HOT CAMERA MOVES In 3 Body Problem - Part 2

All right, so we're moving on with episode 2 of the 3-body problem. And the next technique that we're going to look at is sliding planes. So let's first look at a shot and then we'll talk about it.
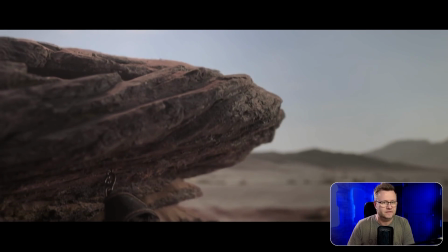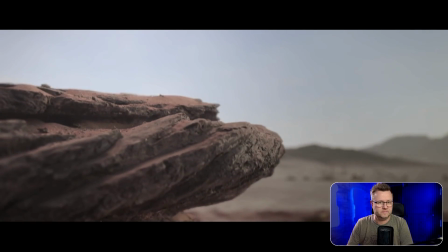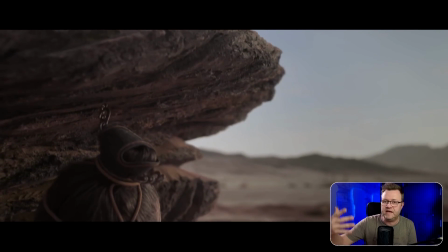(0:27)
So the point of this kind of shot is that we've chosen both a lens and a framing that basically allows the foreground and the background to move completely independently.
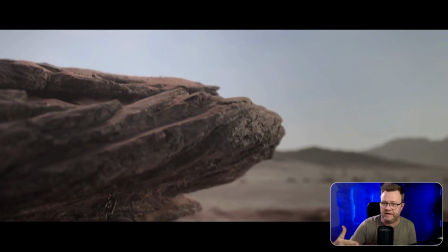(0:34)
And that creates almost like this 2D feeling, like a platformer game or like a Bugs Bunny cartoon.
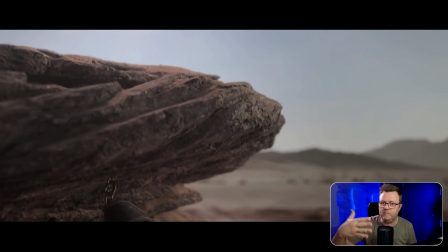(0:41)
And the result is just this very interesting pixel movement in the frame, because you have part of the frame that's moving and another part that's standing still.
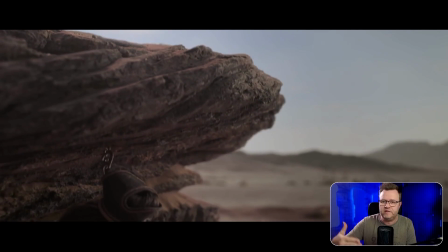(0:49)
And you get there by having a great distance between the foreground and the background with almost nothing in between, and then a pretty long lens.
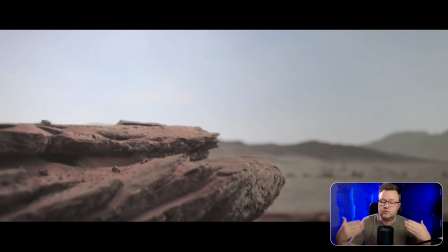(0:56)
And what we get is just the ability to control the foreground and the background completely separately.
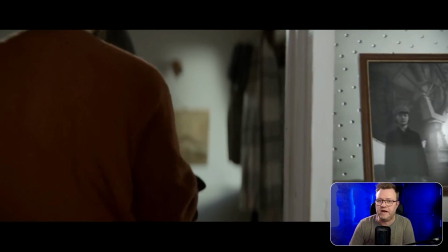(1:05)
And here's another one. So we're sliding to the right, and notice that the background is almost standing still.
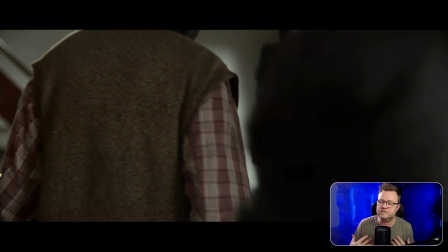(1:10)
So it's only the foreground that's sliding in. And at least to me, that feels like very tight storytelling, like we're guiding the viewer to what they're supposed to see.
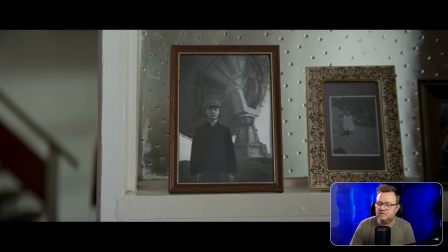(1:18)
And it just looks very classy.
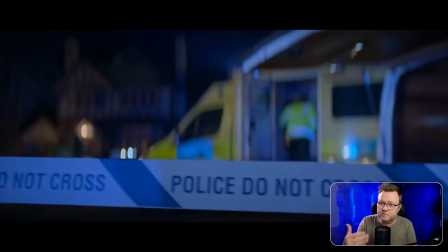(1:26)
And here we are again. The foreground is moving, but the background is standing completely still.
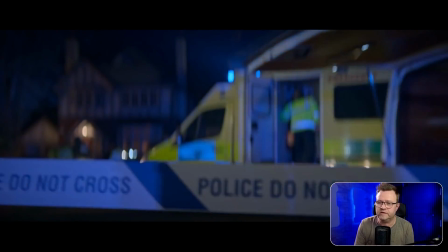(1:30)
And I guess it's also just kind of otherworldly or artistic to look at, because this is not something you could do with your own eyes.
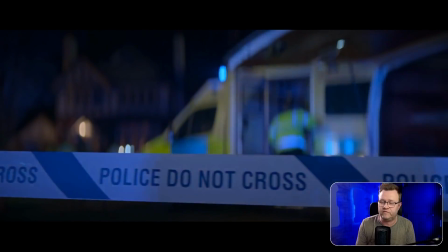(1:37)
Like, you need at the very least a longer lens.
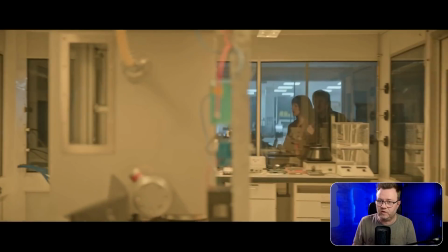(1:43)
And again here in a slight variation, this is actually what's called a parallel track, because we're out here and they're back there,
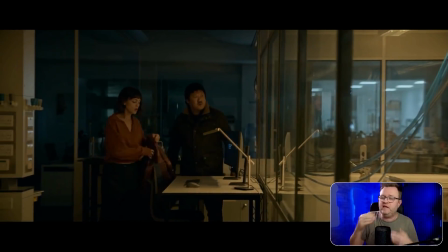(1:49)
and we're matching their movement even as we're tracking through heavy foreground.
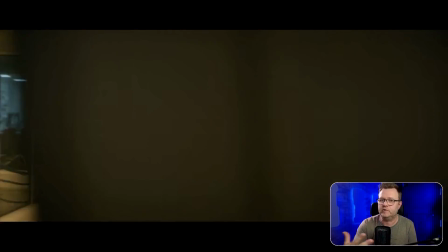(1:53)
But we get that kind of feeling again, like a platformer, like we have these planes that are sliding through the frame.
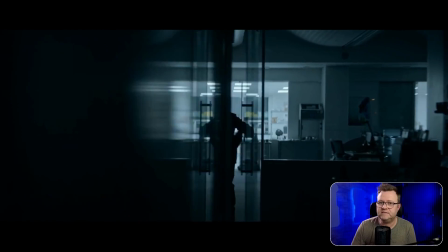(2:00)
I don't know why it's interesting. I just love looking at it.
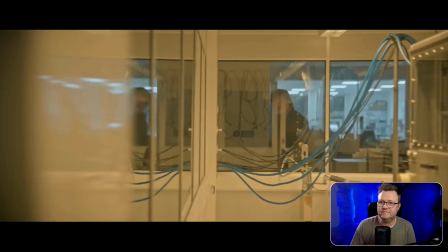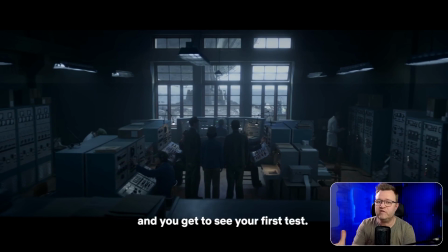(2:09)
And here's a much smaller version. So basically, this is what would have been a lock shot, but because we're tracking a little bit out here, you get this movement, this elegant evolution in the shot of what would otherwise have just been a lock shot. Because the foreground is sliding by itself, the rest of the room is almost standing still.
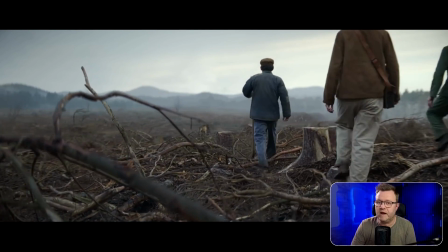(2:32)
And here, again, this is something that might have been a lock shot, but because we're tracking sideways,
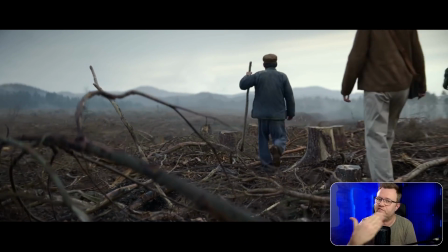(2:37)
we're creating this plane of movement in the foreground, even as everything else is standing still.
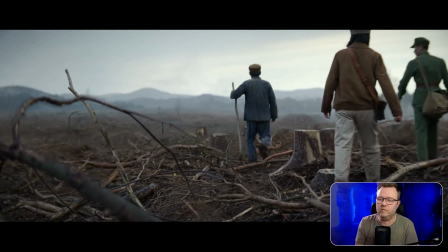(2:42)
And this is something that, for example, Kurosawa did really well, because you would have all these shots that would have basically just been a lock shot,
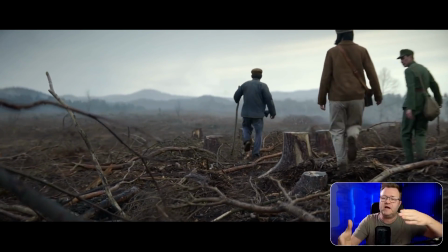(2:49)
but because he's putting this something that moves in the background or something that moves in the foreground,
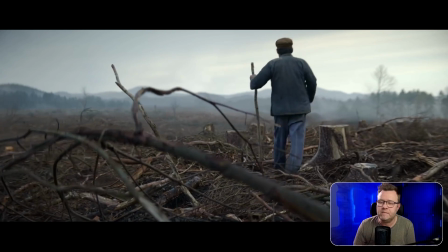(2:54)
suddenly 30 seconds doesn't feel like 30 seconds. Time passes in a different way when you have things that are moving just a little bit like this.
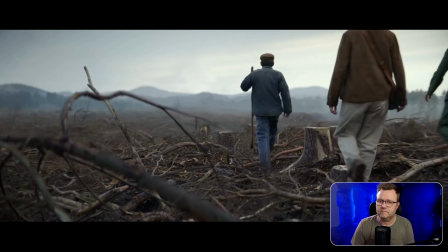And next we have a whole bunch of sympathetic moves, because why not?
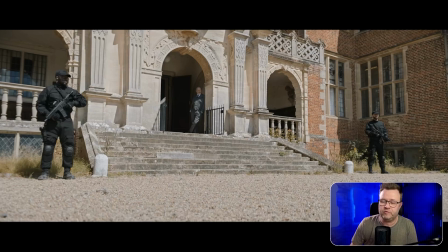(3:11)
So if you remember from the Mad Max Fury Road episode, because they also really liked them some sympathetic moves.
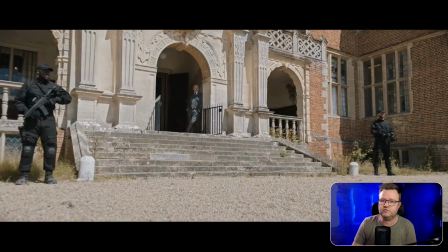(3:18)
So basically a sympathetic move is that we're drifting along something that's happening, but at a slower speed.
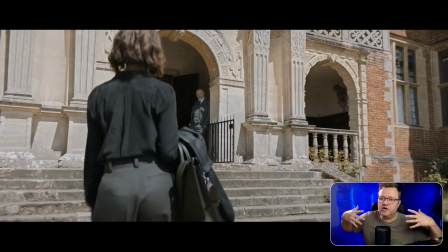(3:23)
We're kind of like a ghost. We're floating in their direction.
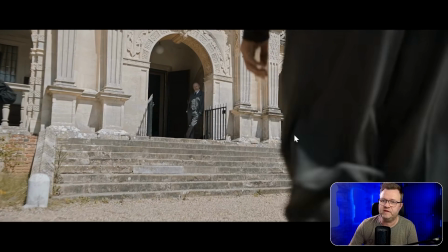(3:27)
What that creates is that the pixels here are moving in this direction, while the pixels on the ground are moving in the other direction.
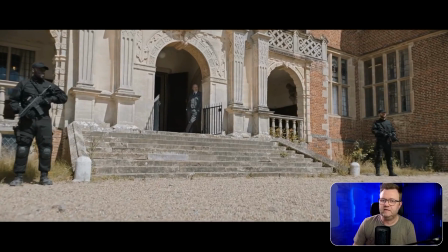(3:34)
And that creates like a juxtaposition of the movement in the frame. That notice that stuff on the ground is coming towards us while she's moving in the other direction.
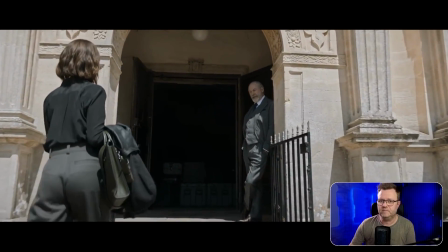(3:42)
And it's, I don't know, there's something mesmerizing about it. So that's a sympathetic move, and they have a whole bunch of those, including some that aren't actually good.
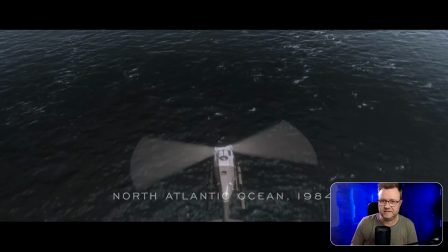(3:51)
But first, here's one that's fantastic. Like, this is textbook sympathetic move.
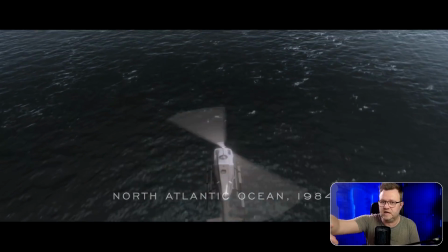(3:58)
So notice that the ocean is coming towards us while the helicopter is moving upwards in the frame.
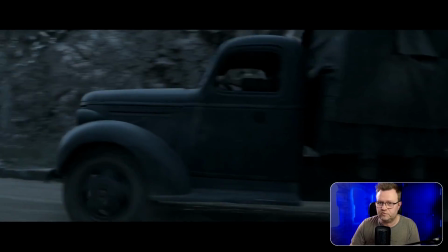(4:07)
Here's another one. We're just drifting with the truck, but not as fast.